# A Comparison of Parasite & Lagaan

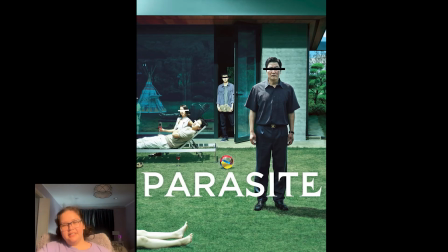0s
Alright, hi everybody, I'm Harper Wynn, and today I'm going to be comparing the films Parasite and Lagaan. But first, let's get some background on these two films. So, Parasite is directed by Bong Joon-ho. He's a South Korean director, and he's considered one of the most prominent filmmakers of today. The film Parasite follows the Kim family as they infiltrate the wealthier Park family's household as workers in order to get rich.
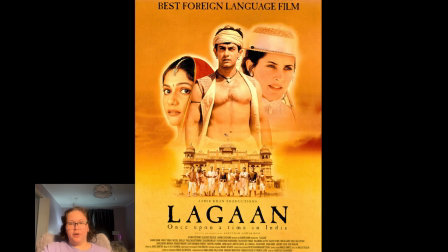18s
And then the film Lagaan is directed by Ashutosh Gowarikar, and he is known for his storytelling on a very grand scale. So the film Lagaan, it tells the story of the Indian village Champaneer and how they managed to overthrow Great Britain's control over their province by defeating them in a game of cricket.
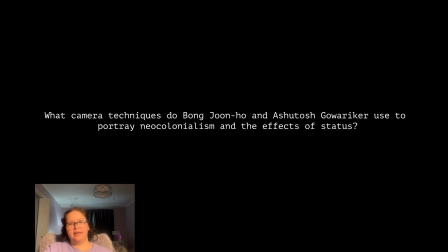34s
So the question I'm answering today is, what camera techniques do Bong Joon-ho and Ashutosh Gowarikar use to portray neocolonialism and the effects of status? So this answer is broken up into two parts. The first part I'm talking about mobile framing, and the second part I'm talking about composition.
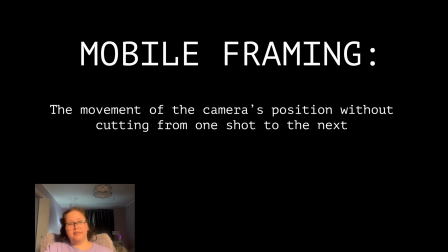47s
Alright, so mobile framing is the movement of the camera's position without cutting from one shot to the next.
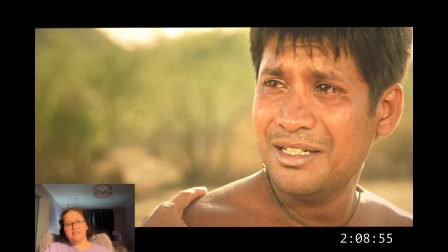52s
And this occurs roughly 2 hours into the film Lagaan. So for context, this is the scene where Katra is first accepted onto the cricket team. And before he's accepted, the team is very upset that Bhuvan is asking for Katra to play with them. And this largely has to do with the caste system. In the caste system, Katra is considered lower than the villagers because he's disabled.
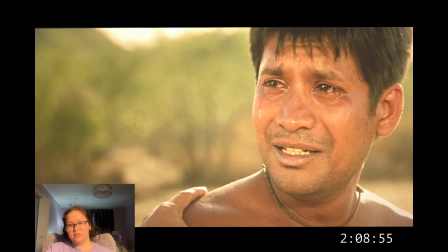70s
But Bhuvan tells the team off, and he says that if they choose to discriminate against fellow citizens in this way, then they'll never be able to defeat Great Britain. And in this shot, the camera lowers from being a high-angle shot to a more eye-level shot of Katra. And this has implications for both neocolonialism and status within the film.
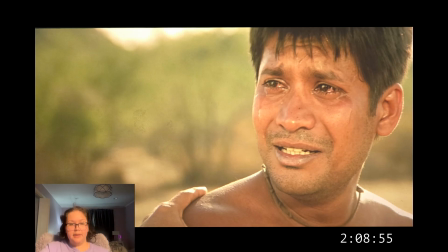90s
So first, while this represents the acceptance of Katra into the team, it more importantly adds the autocriticism of the film by playing into its larger message, which is that neocolonialism can only be abolished when the victims of it come together as a united front.
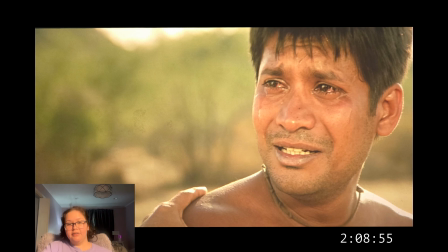104s
And then in terms of status, it portrays the sense of being above others that a person feels when they gain status in a very literal sense.
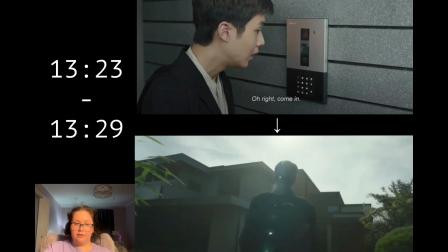111s
And then in Parasite, mobile framing occurs around 13 minutes in the film, in the scene where Kiwoo first arrives at the Park family's household. So the camera here, it's a tracking shot that goes from a medium close-up of Kiwoo in front of the gate to a wider,
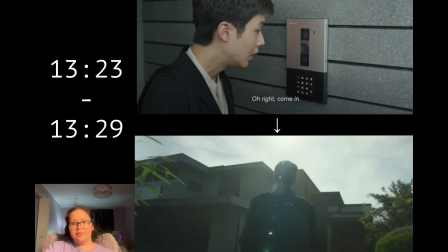127s
low-angle shot of him in front of the house itself. And this shot represents neocolonialism, and specifically it represents the aspect of neocolonialism, which is wealth imbalance.
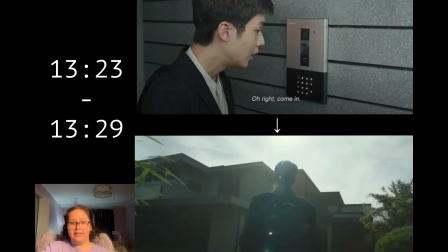141s
And it does so by shifting from a close-up to a wide shot that makes Kiwoo appear significantly smaller than the house. And then in terms of status, the low angle of the camera, it portrays the fact that the Park family has much more power and status than the Kim family.
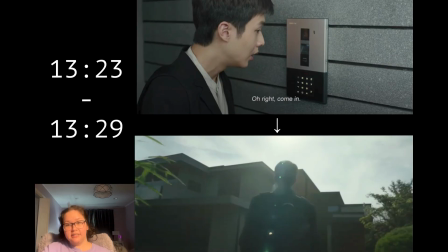158s
And while this scene is bringing awareness to the fact that status is an aspect of this film, it's not yet commentating on it. And in order to commentate on status, Bong Joon-ho utilizes composition, which is the next aspect of this answer.
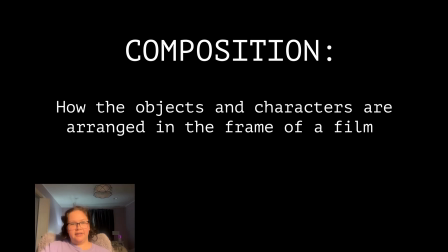175s
So composition is how the objects and characters are arranged in the frame of a film, and both Gowarikar and Bong Joon-ho utilize their compositions to portray the fact that they believe when you gain status,
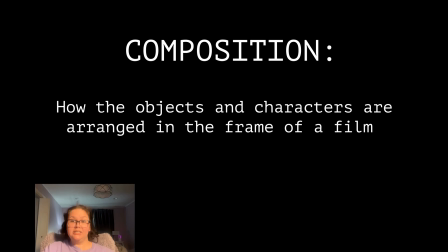190s
you become more apathetic as a result of that. But they just do it in very different ways. So first, let's talk about Bong Joon-ho's method.
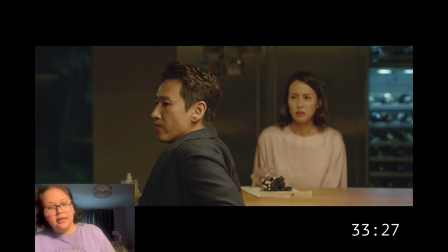197s
So he utilizes horizontal space in his composition to showcase apathy. The example I have here, this is when Mr. and Mrs. Park are discussing their driver, and as you can see in this frame, Mr. Park is in full focus in the foreground, while Mrs. Park is in the background and slightly blurry.
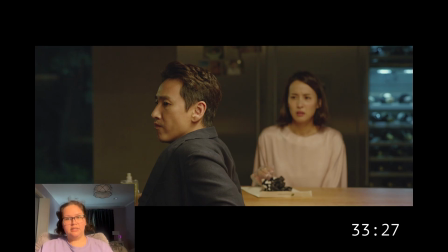213s
And the distance between these two represents their emotional distance, and the blurriness of this shot in the background just adds that distance by making it appear much more drastic.
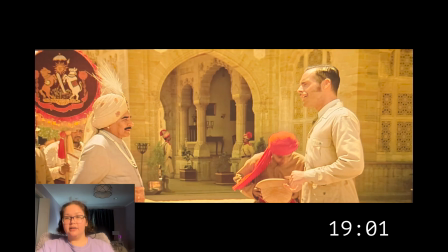224s
And then in Gowarikar's film, he utilizes vertical space to showcase a sense of apathy. And the example I have here, this is when the king first meets with Captain Andrew in the film. And as you can see, Captain Andrew towers over the king in this specific frame.
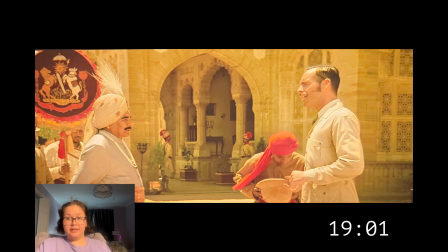242s
And he appears just like he takes up much more of the vertical plane.